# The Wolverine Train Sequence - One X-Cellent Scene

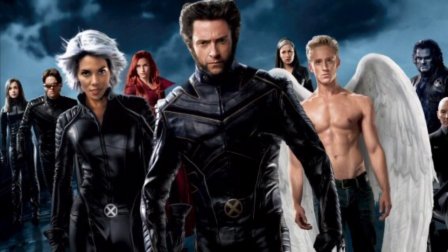(0:08)
How's it hanging Jack-Tackers and welcome back to another video for you guys. Today I'm going to be talking about one excellent scene.
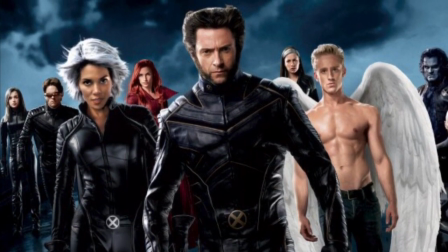(0:17)
Over the years there's been many X-Men films, from the OG movies to alternate timelines to Deadpool to Logan.
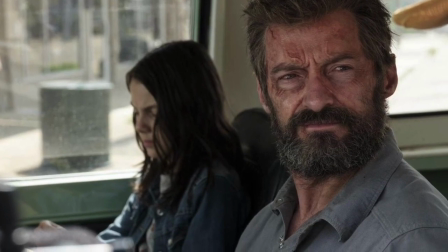(0:24)
It was pretty difficult to pick a scene I wanted to talk about actually, but ultimately I decided to speak about James Mangold's 2013 Wolverine movie,
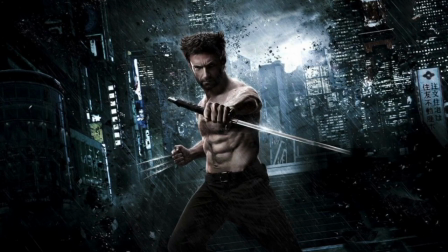(0:33)
The Wolverine, which I consider to be severely underrated to be honest. It's a good movie. But what specific scene do I feel the need to discuss? Well, it's that kick-ass train sequence I'm sure you all remember.
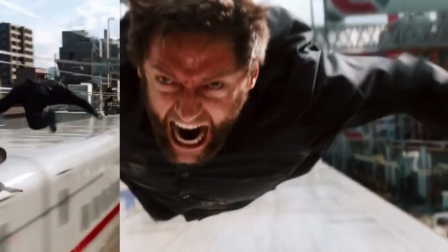(0:46)
Like, if you could take one thing from this movie with you, it would be this scene, no doubt. It's just awesome.
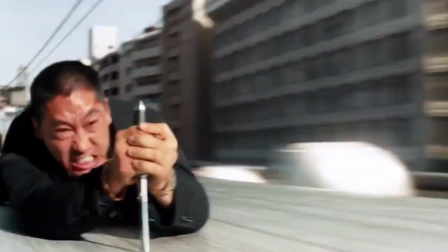(0:52)
It's surprisingly well choreographed and filmed. It almost feels like you're on top of the train with Logan.
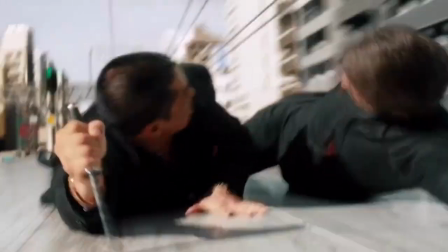(0:58)
The intimacy of the scene really allows it to be more intense.
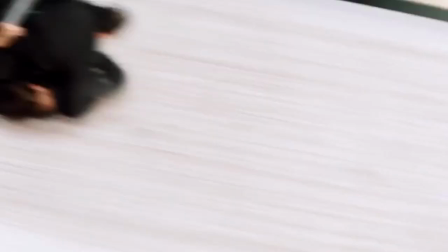(1:02)
Now, I know this really isn't a super deep scene that we need to dissect or anything, but I don't really care.
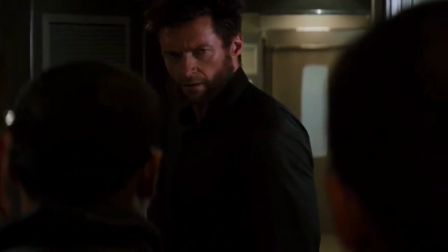(1:08)
It's so fun to watch. The beginning of the sequence starts inside the train, and after Logan slashes through the side of it, the scene then goes all the way to the top of the train.
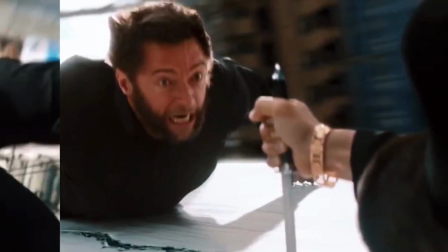(1:18)
Then we get some leapfrog action with Logan trying to jump over the signs so, you know, he doesn't get squashed.
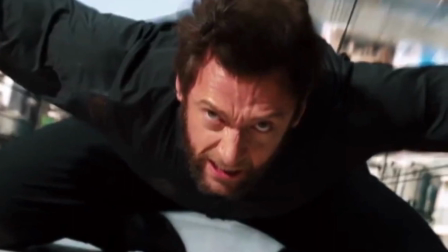(1:24)
That just adds another level to the scene.
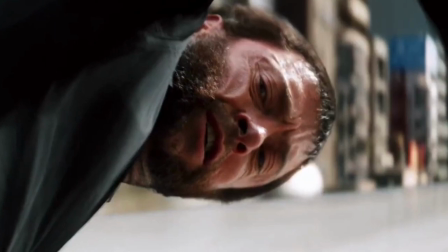(1:27)
Not only are these characters on top of a super fast bullet train, but they have to be cautious of the signs that could slam right into them.
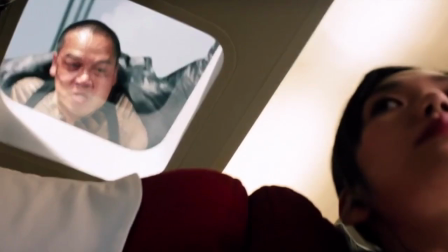(1:35)
So much is happening at once that you feel like anything could happen almost.
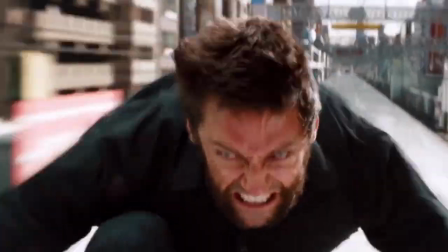(1:39)
Eventually, Logan knocks off all these guys and even yeets himself down the train in midair, and wow, it's just super cool. James Mangold, the director, is actually really great at directing action, and obviously we do get to see more of that in Logan,
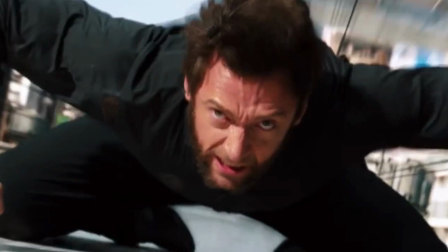(1:56)
but to see the beginnings of it in this movie at least to this scale is just
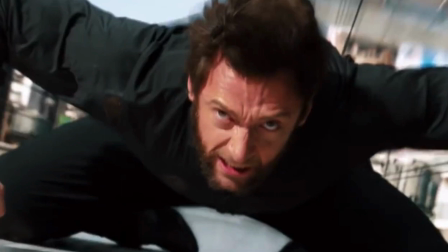(2:00)
kind of interesting to me anyways guys do you appreciate this scene as much as
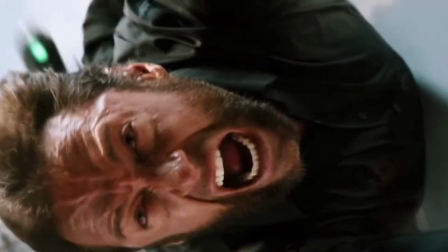(2:05)
i do if so let me know down in the comments below if you liked this video make sure to give it a
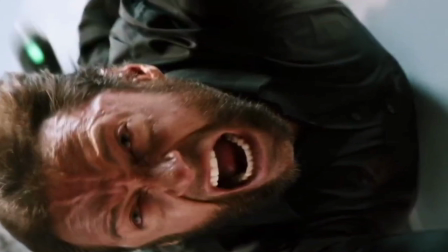(2:10)
thumbs up subscribe if you're new and i'll see you guys in the next one peace